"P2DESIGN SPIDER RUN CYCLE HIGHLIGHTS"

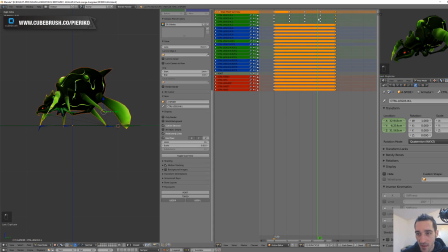[4:01]
Instead of having the hips or so, or the torso or whatever leading the animation and pulling and pushing the legs, I will consider the legs to be the lead into this animation.
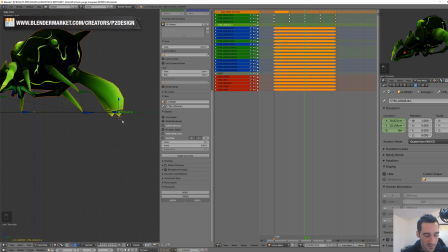[4:17]
So the first thing I have done is to set the base keyframe using 24 frames to make the cycle. So every 6 frames I set a pose with a constant interpolation just to see how it looks and create my main pose.
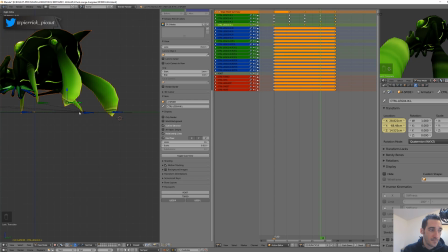[4:36]
And I will do the same for the 4 legs on one side. The important things here was to make sure that each leg will have the same distance, or will slide on the same distance when they hit the ground. So I've made sure that it was like 12 lines on the grid.
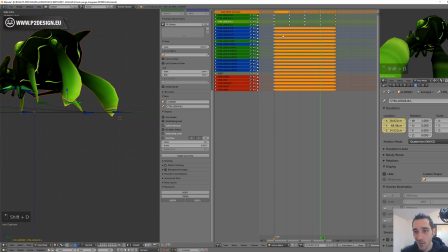[4:56]
So I've made sure that each segment, each leg
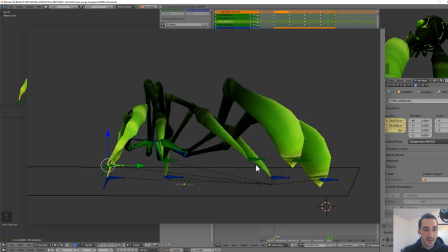[5:01]
movements on the ground of 12 lines and in the same amount of time,
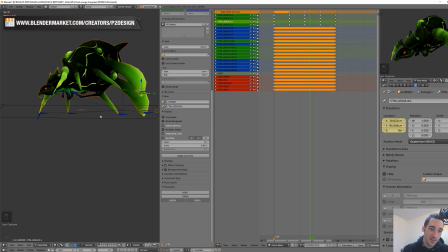[5:08]
so that you have your linear interpolation of the movement when hitting the ground that is correct.
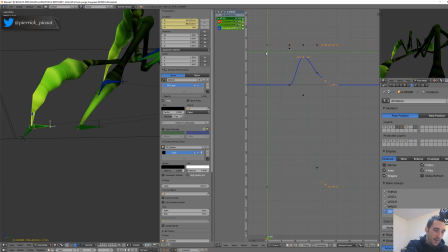[5:18]
Once I had my main pose done, I can go into the graph editor and start working on animation curves to have a more realistic movement and more physically correct, meaning that you have to look for
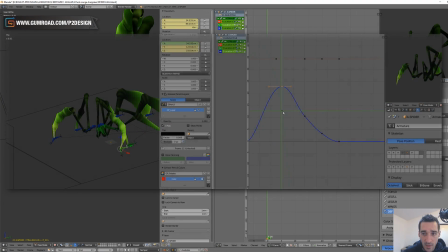[5:34]
acceleration, especially whenever your foot is going to touch the ground.
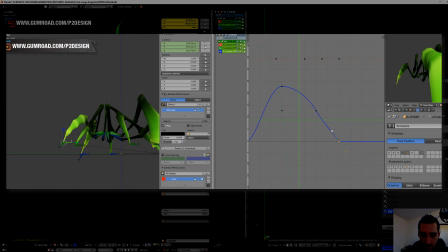[5:40]
Many people don't go editing their curve when they show animation, and this is really a problem. It's very important to have this sense of acceleration, meaning that once you've reached the highest point of your foot,
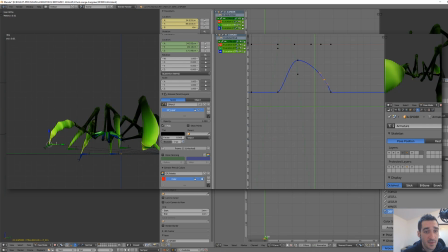[5:58]
it will accelerate until it touches the ground. So it's important to switch to vector once you touch the ground to avoid
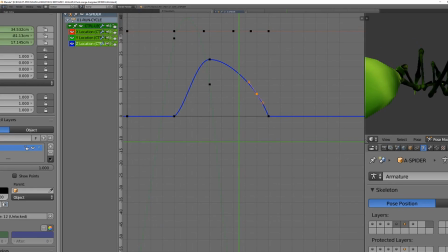[6:10]
slowing down of the curve. So you can see here how the curve is done.
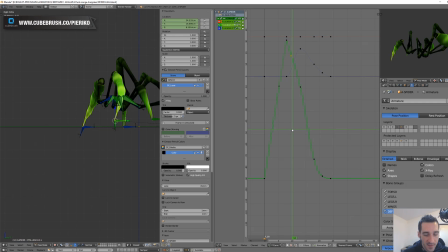[6:16]
And regarding the movement from back to front, you can add a little slowing, but not that much. So then I was just trying to get a nice curve, and once I was done with a first leg,
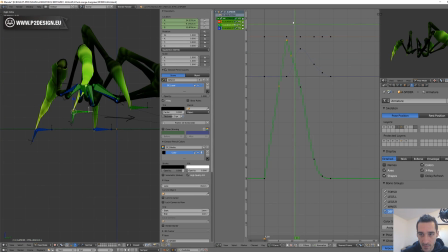[6:35]
I've also had to make sure that once the foot was on the ground, it had a linear interpolation. And once I was done with the first leg, I've made the same process for the 4 others,
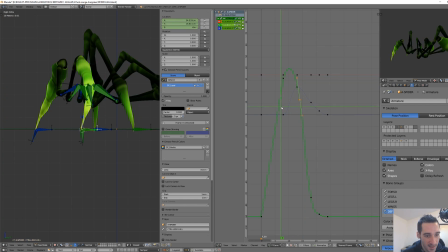[6:54]
and then we can offset the movement by simply
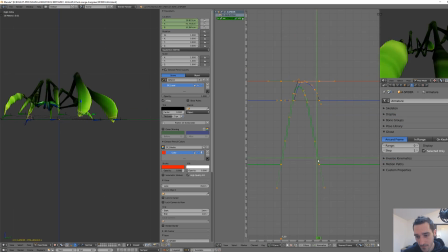[6:59]
duplicating the loop and offsetting the curve on the x-axis. Once done, I can copy and make a mirror path on the other side and offset every leg by 12 frames,
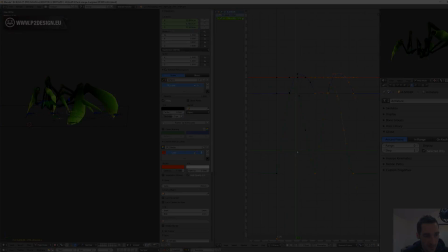[7:16]
so half of the animation length.
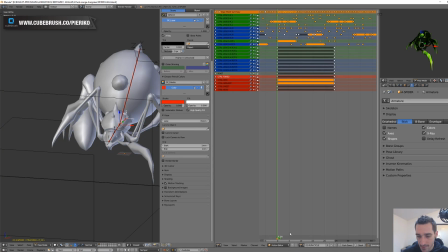[7:23]
Animating the torso then was pretty straightforward.
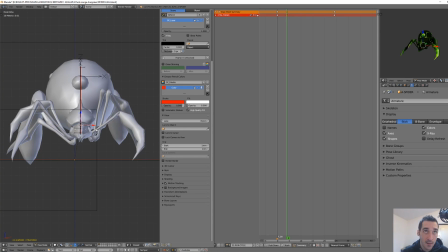[7:27]
What I've tried to do is, by focusing on the 2 front legs, try to mimic somehow the movement of a human walking.
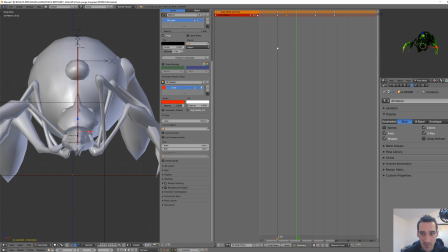[7:38]
Meaning that when you are pushing on your leg at the very beginning, when it hits the ground and moves slightly backward,
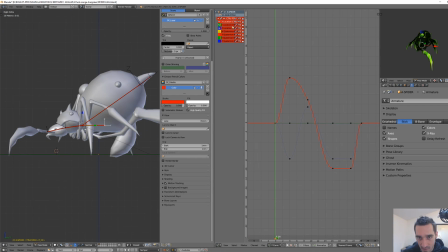[7:47]
your weight is leading you toward this leg and also down toward the ground.